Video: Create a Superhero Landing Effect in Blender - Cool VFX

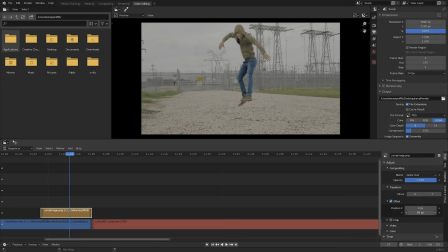4:05 We're actually going to use that offset button, and then we can animate this left, right, up, and down because we have that clean plate and we got that PNG masked out for us. So I'm actually just going to raise it up, raise the roof.
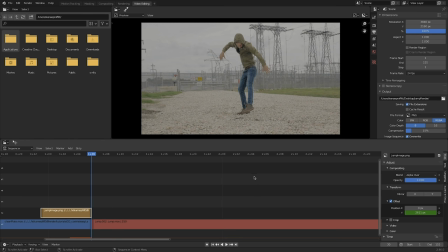4:20 I'm going to check a keyframe there and then jump to the end of my little PNG clip and then just set that back down to zero. And actually I want that gap to be a little bit bigger before I make contact, so I'll slide that up and then set a keyframe there.
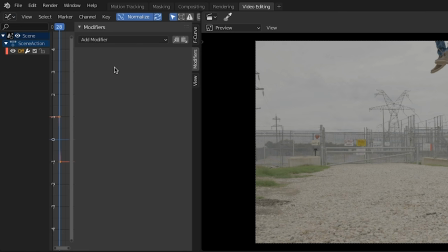4:35 And you can see we're going to need to adjust this, so I'm going to change this file browser to a graph editor.
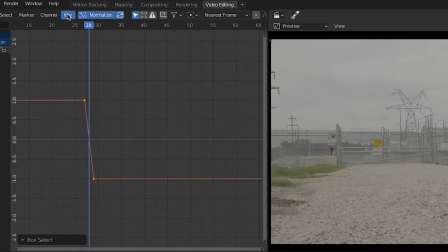4:41 Under key, make sure the interpolation mode is set to linear so that there's no easing in and easing out going on.
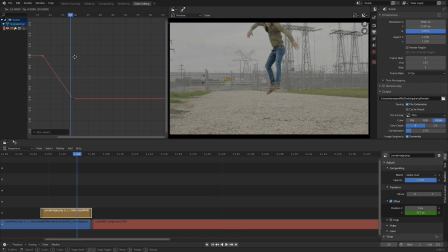4:48 And then I can actually just grab this over and adjust the timing right there in real time, similar to you would any other animation. And we can just figure out how many frames we want that jump to be on screen. You really want about 3 or 4, nothing more than that, or the speed will be too slow.
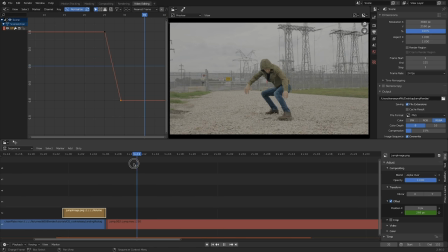5:03 So that's all to taste. And now what I'm going to do is grab our contact clip. With it selected, press Shift A and add in a transform node.
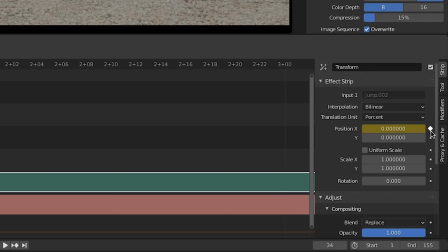5:15 And I'm going to just set a keyframe on the position X and Y. And this is going to allow us to add some camera shake to that entire clip.
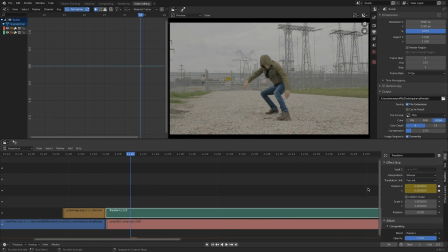5:23 And this is very important for that effect. So I'm going to grab these two channels. And then if I press N to bring up the sidebar, we can add modifier and add a noise modifier.
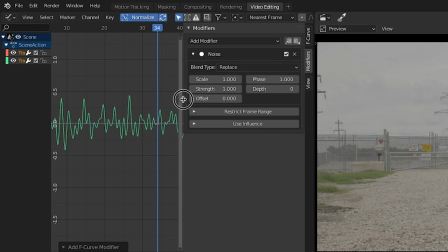5:34 And this is just going to add some noise to the transform values of that video clip. The lower the scale value, the more noisy your footage will be because that wavelength gets more compressed. So now we have some camera shake over top of our footage.
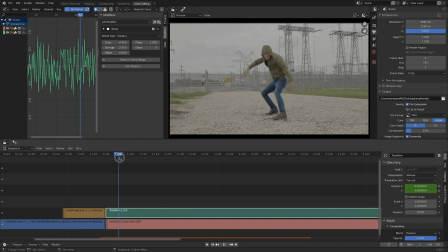5:49 We'll come back to that in a little bit, but for now, I want to do a little bit of speed ramping as I make the landing here. So I'm going to press Shift A, add in a speed control, and this will allow us to adjust the speed of parts of our clip.
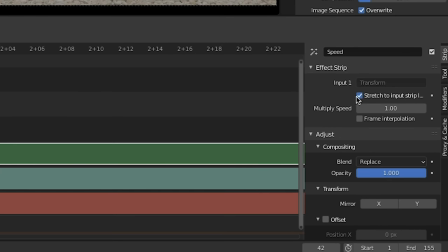6:03 So you want to come over here to the effects strip, uncheck the stretch to, and then you want to use as speed,
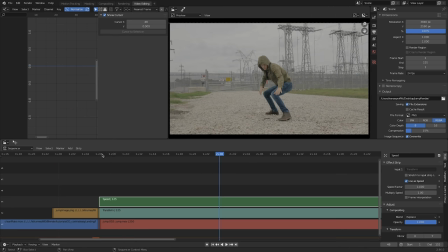6:09 set the speed factor to 1, and you can see that just allows our clip to be the exact same speed it was, but now we can actually animate that speed factor value to ramp up, because as I make a landing, it's kind of anticlimactic. I slow down a little bit, and that's not very realistic. There would still be a lot of speed and force going on there.
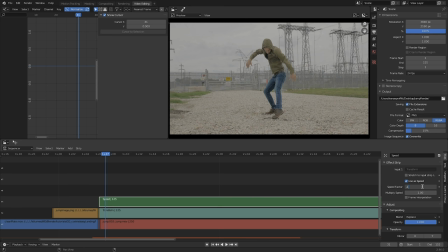6:27 So I'm going to set a key right about here, crank that up to a value of 2, so that as I make that landing, I'm going faster. And then as I kind of start to stand up here, I'll put it back down to
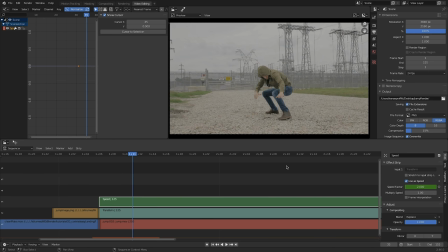6:43 real-time speed so that it makes a little more sense with like an actual landing. So I'll set this speed factor down to 1, set a keyframe there, and you can see in our graph editor, we can actually make this curve be a nice ease in and ease out.
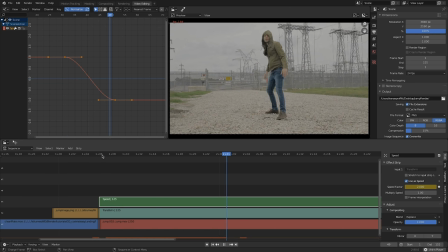6:58 So I want it to start with a fairly steep curve and then slowly ease back down to 1. So at the start of my footage is really fast as I make that landing, and then it eases back down to 1. All right, cool. Now that that's done, let's go back to this transform node where we had our camera shake.
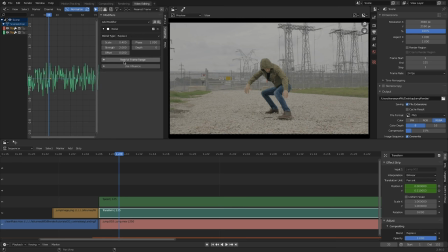7:16 And we want to make sure that this camera shake only affects the areas right as I make that landing.
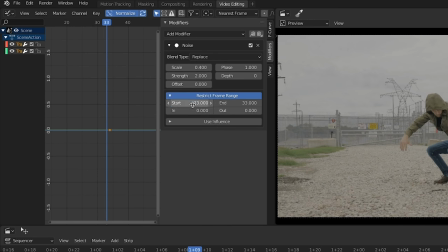7:21 You can see there's this restrict frame range option. We can actually start that frame right about here where I make contact. And then you can actually extend using the end value, extend it out.
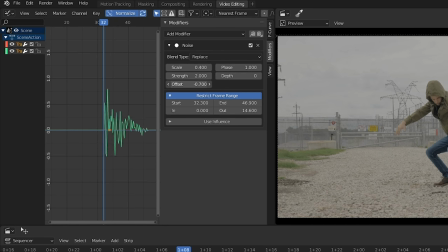7:35 And then using that out value, you can sort of do a fade so that the effect will start strong on your desired frame and then slowly fade out.
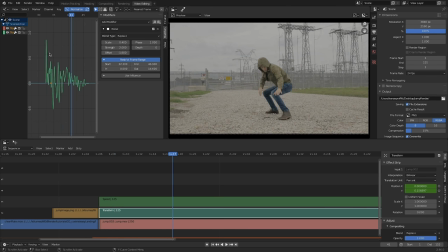7:44 That's pretty much exactly what we want for this camera shake. And you can do as much or as little as you want. That allows us to have the camera shaking when I first make contact with the ground, and then kind of slowly ease back into a stable shot. Alrighty, we're pretty much done, but there was a problem with our PNG. It's way too crystal clear. So let's just throw in a blur node. Not a node, I guess it's a adjustment layer or an effect strip it's called.
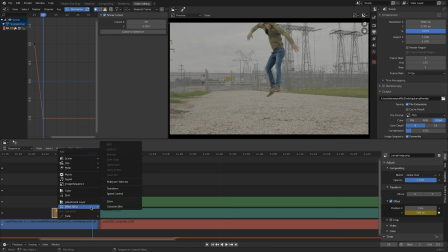8:12 I'm used to calling things nodes.